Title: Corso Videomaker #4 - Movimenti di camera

Nel campo delle carrellate possiamo distinguere tra push in push out carrellata a seguire a precedere carrellata verticale laterale trasversale e circolare
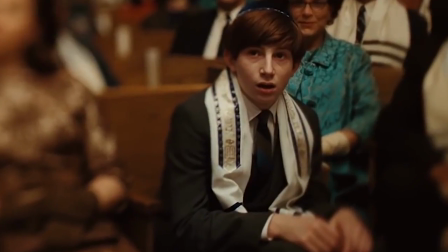233s
il push in è il movimento di macchina in avanti sottolinea un aspetto dell'inquadratura oppure evidenzia
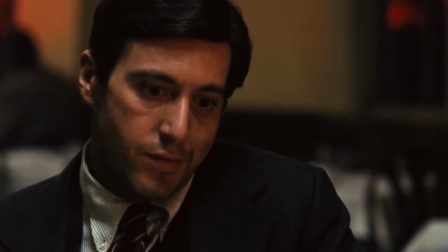239s
un'emozione con questo movimento ci avviciniamo al personaggio quante volte avete visto in un film in un momento drammatico quando il protagonista ha una reazione improvvisa la
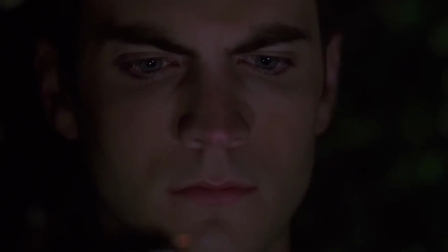250s
macchina che si avvicina a lui il push out invece è l'opposto è la macchina che si allontana dal soggetto con questo movimento all'indietro possiamo anche svelare un qualcosa che non vedevamo prima quindi anche con questo movimento possiamo introdurre qualcosa all'improvviso possiamo creare l'effetto sorpresa possiamo introdurre nuovi elementi distaccandoci dall'azione la carellata a seguire invece
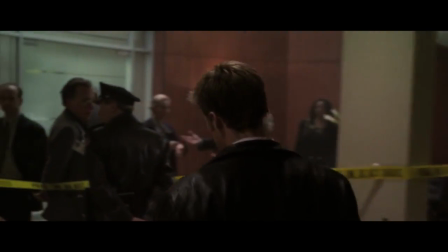274s
da un forte senso di seconda persona perché ci sembra di camminare col personaggio oppure può anche dare un senso di pedinamento.
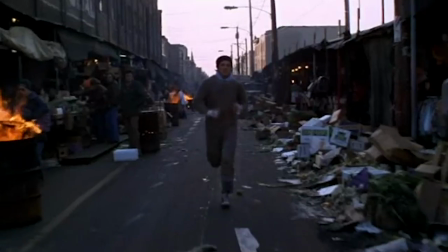282s
Riusciamo a vedere dove è diretto il personaggio ma non vediamo le emozioni sul suo volto. La carrellata precedere invece svela lo spazio che il personaggio sta lasciando.
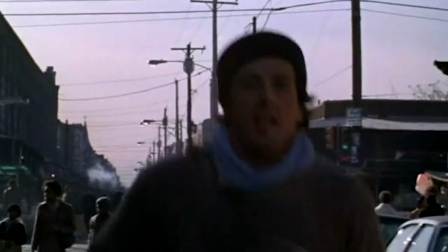291s
Vediamo le reazioni del suo volto ma non vediamo dove è diretto.
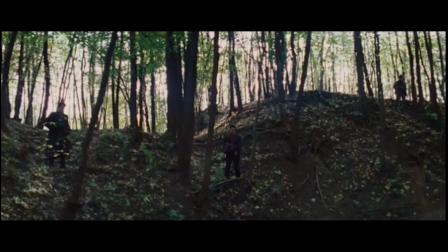295s
La carrellata verticale ha invece un forte contenuto emotivo spesso e volentieri utilizzata dall'alto verso il basso come establishing shot.
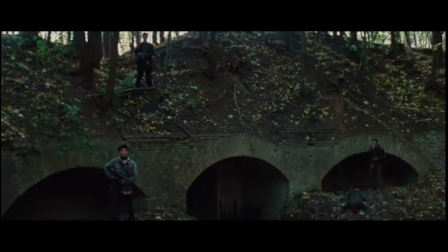303s
Vi ricordate cos'è un establishing shot?
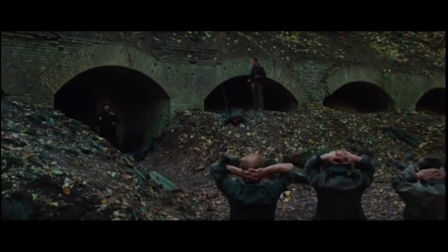304s
È un'inquadratura di ambientazione, un'inquadratura che stabilizza la scena, che ci fa capire dove ci troviamo e cosa sta succedendo. Invece dal basso verso l'alto è utile ad esempio per lasciare un personaggio, per dare sia un'idea di libertà oppure di stacco negativo. La carrellata laterale è un movimento tanto innaturale quanto a mio modo di vedere bellissimo.
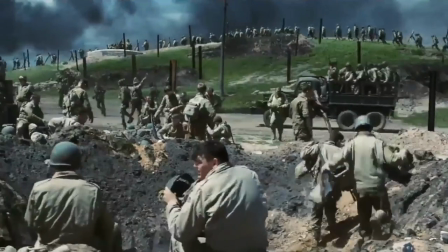328s
Ci sarebbe da parlarne veramente tanto sulla carrellata laterale la carrellata laterale è molto utile ad esempio per mostrare la vastità di una scena può essere
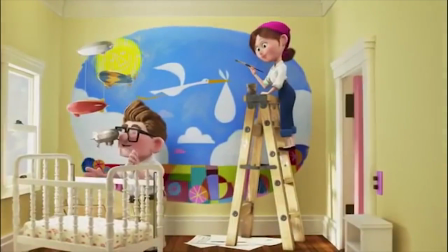336s
utilizzata anche per scene di lotta pensiamo ad esempio old boy oppure può anche essere utilizzata come transizione temporale una
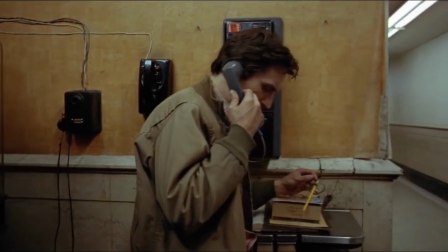346s
delle più belle carrellate laterali della storia del cinema è sicuramente quella di taxi driver sono sicuro che se avete
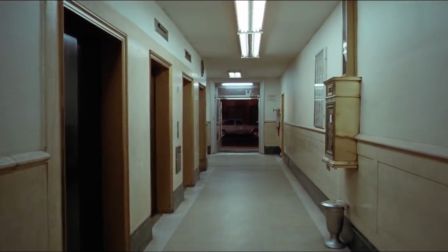353s
visto il film ve la ricordate una carrellata veramente particolare perché viene realizzata al contrario no?
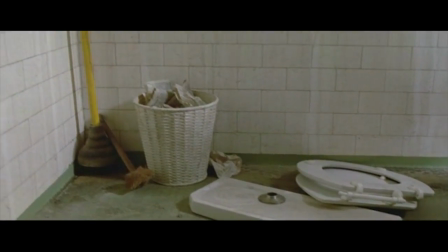359s
Pensiamo ad esempio a una scena del film di Tarantino Le Iene.
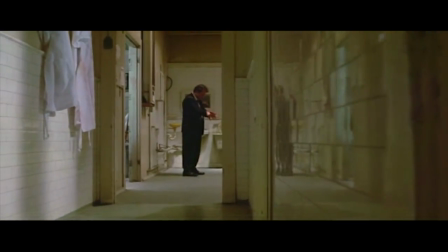363s
La carellata parte da un'inquadratura vuota per arrivare sui nostri due personaggi Steve Buscemi e Harvey Keitel a dialogo.
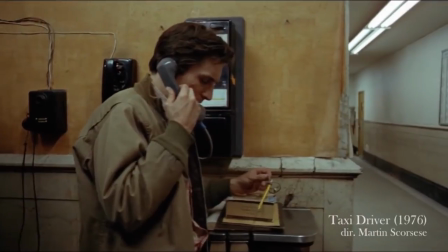370s
In Taxi Driver invece la carellata parte da De Niro al telefono e si sposta poi invece su un corridoio vuoto in una scena molto negativa per il protagonista e questo movimento di macchina inconsueto secondo me rende ancora di più la negatività di questa scena.